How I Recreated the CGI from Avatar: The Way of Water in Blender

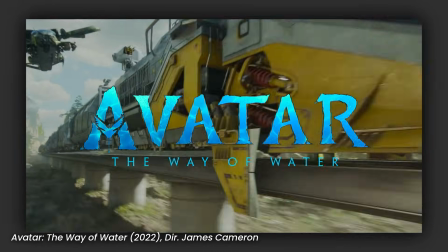[0:00]
I recreated this scene from Avatar, the way of water in Blender.
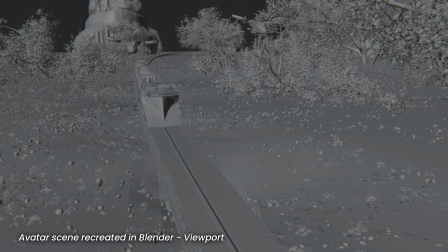[0:03]
Every model, simulation, and animation used to recreate the scene in Blender was made entirely from scratch.
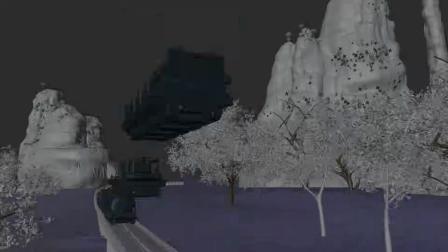[0:09]
Let's start with the models, and there were quite a few. I began with the train.
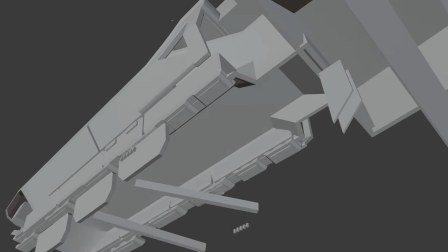[0:14]
Since it's at the center of most shots, I wanted it to look as realistic and faithful to the original as possible.
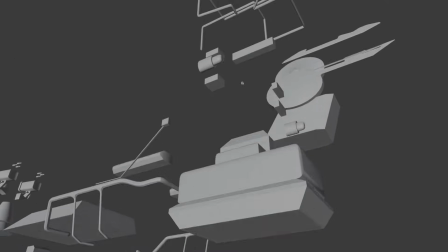[0:19]
I modeled it by creating smaller components separately, and assembling them into the final shape.
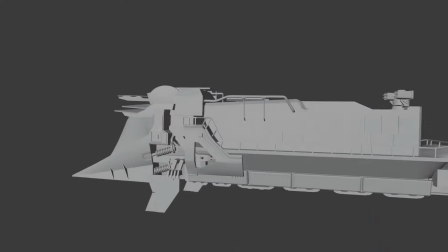[0:24]
This allowed me to create a highly accurate replica of the original train. Texturing was a very important step.
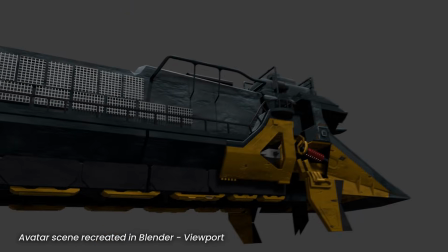[0:31]
I had to make sure the surfaces looked realistic. The key was to avoid overly clean surfaces.
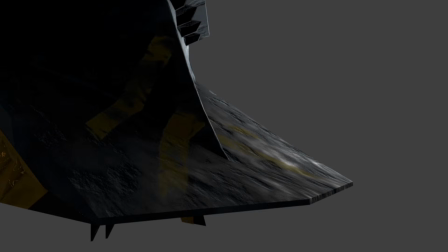[0:36]
Using noise and wave textures and shader mixing, I created scratches, chip paint, rust, and dents on the train model.
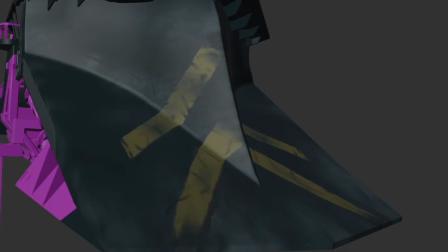[0:43]
These imperfections added a lot of realism. I hand-painted the stripes on the front of the train using the texture paint mode in Blender.
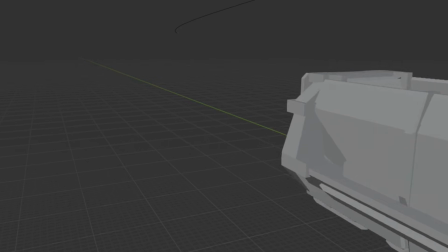[0:51]
Next, I moved on to the wagons. That step went a bit faster. To stay true to the original scene, I made several different types of wagons.
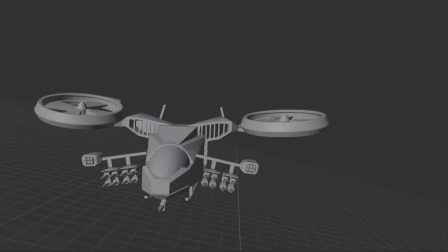[0:59]
Then came the drones. I approached their materials similarly to the train, focusing on imperfections that make them feel more real.
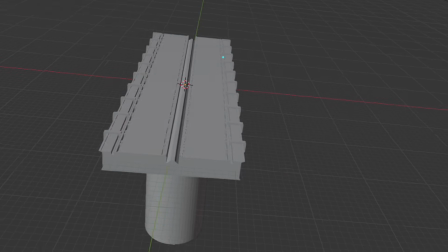[1:07]
Next up, the tracks. I created only a short section of rails and used two modifiers, array and curve, to duplicate and bend them.
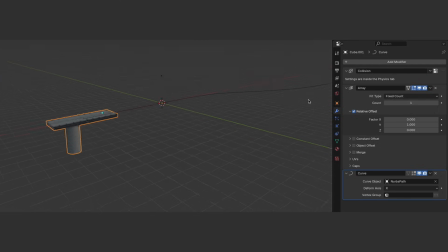[1:16]
The array modifier duplicates the rail segment in a straight line and curve bends it along a curve. That same curve later served as the path for the train's movement, but we'll come back to animation in a moment.
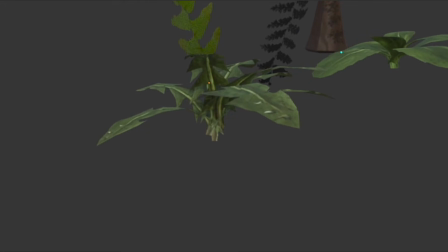[1:28]
I created the plants a bit differently. First, I photographed real leaves and plants I found outside.
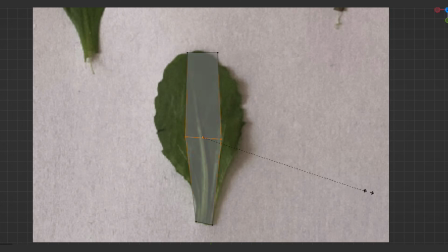[1:33]
These photos became my textures. Then I modeled the plants based on those photos.
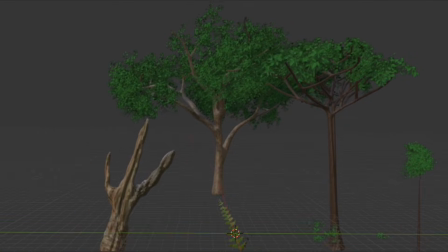[1:38]
To make tree trunks, I used the skin and subdivision surface modifiers. It's a very fast and easy way to model a tree.
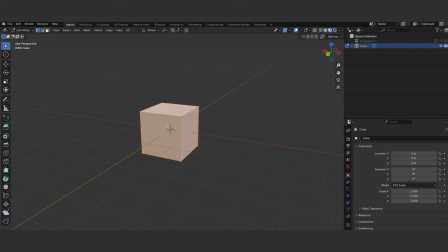[1:46]
Here's how. I added a cube, entered edit mode, pressed A, then M, and chose it center. Then I added the skin and subdivision surface modifiers. I used E to extrude the vertices into the shape of a tree.
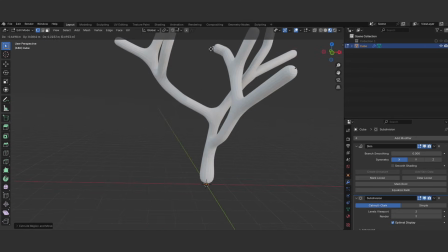[1:58]
With Command plus A on Mac, or Control plus A on Windows, I adjusted the thickness of the skin modifier.
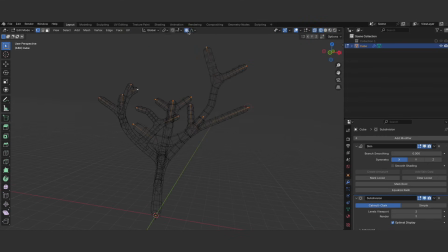[2:04]
I recommend enabling proportional editing and adding an extra subdivision surface modifier before the skin.
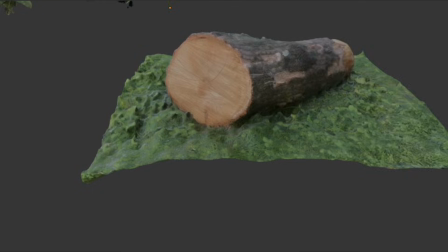[2:09]
It helps achieve a more organic look. I also tried 3D scanning for the first time.
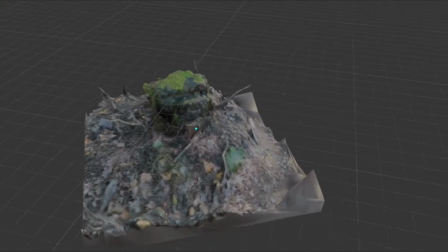[2:14]
I used just my phone camera to scan real objects from the forest. These scans became part of the scene as well, and this method has major advantages.
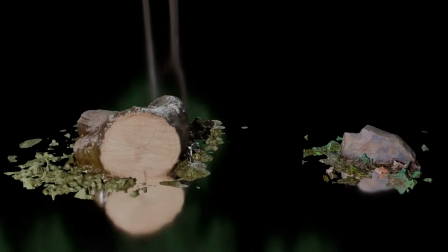[2:22]
Most importantly, the scan objects look realistic and come with textures already applied.
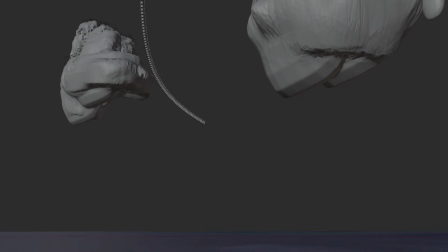[2:27]
Once I had the models, I assembled the scene in one blender file. Animating the train required careful planning from the start.
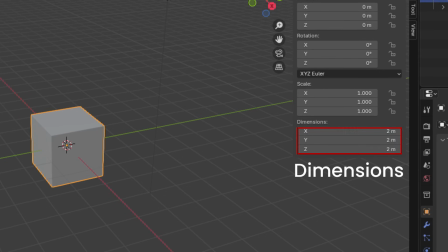[2:35]
To make a movement look realistic, I had to pay close attention to scale and speed. In my first attempt, the train moved too slowly.
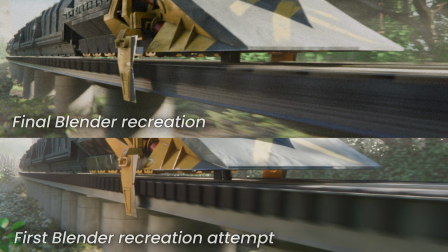[2:43]
Even with good render settings and motion blur enabled, the effect didn't look real. It felt more like a video game scene.
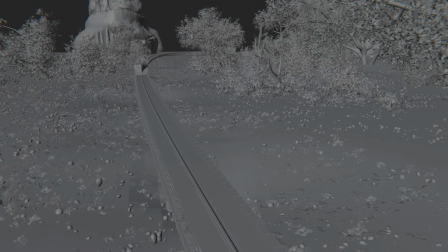[2:49]
Even though I adjusted the motion blur for my frame rate initially 30 frames per second, the train still moved too slowly physically, so it didn't sell the illusion.
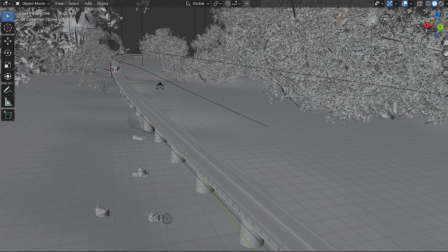[2:57]
In my updated version, I made sure the scale and timing were correct. The train moves along a curve using the curve modifier.
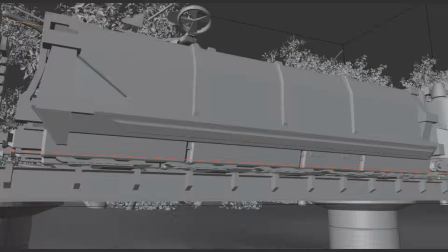[3:05]
The drones fly along copy curves with small edits, since they change direction slightly at the end.
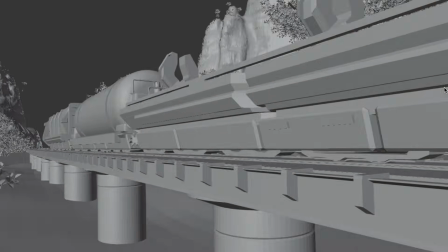[3:11]
The camera follows the train's position using the copy location constraint.
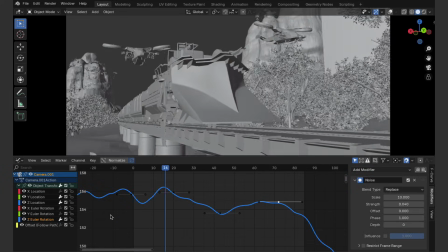[3:15]
I also added a noise modifier in the graph editor to create slight handheld camera shake.
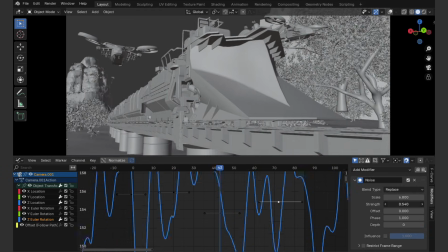[3:21]
This small imperfection adds a lot of realism. The next shot features an explosion.
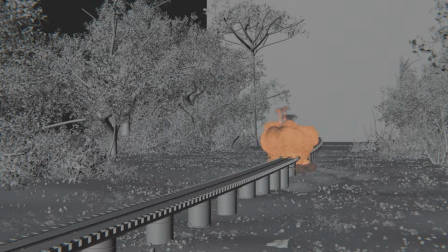[3:27]
Simulating explosions in Blender is not easy. Finding the ideal domain settings often takes a lot of trial and error, and that was definitely the case here.
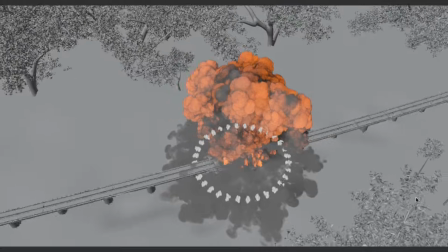[3:35]
I don't even remember how many times I recalculated the simulation while tweaking the settings.
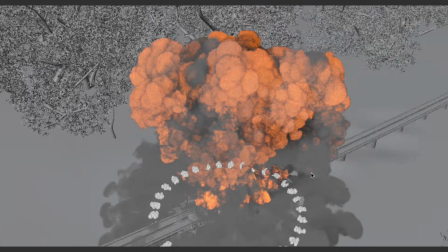[3:40]
Eventually, I got a result I was happy with. The key settings are shown on screen.
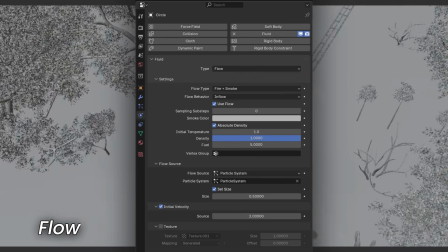[3:45]
The flow objects, the ones emitting smoke and fire, use particle systems. To shape the explosion in Blender, particle systems are usually the best way.
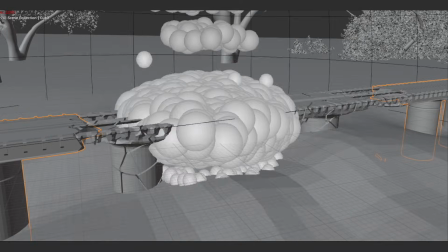[3:54]
You basically want to form a shape similar to what you're seeing now. I use the shape keys, so the ground deforms in reaction to the shockwave.
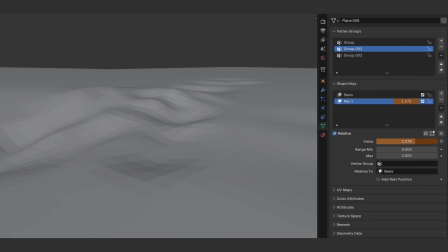[4:03]
It's easy to do.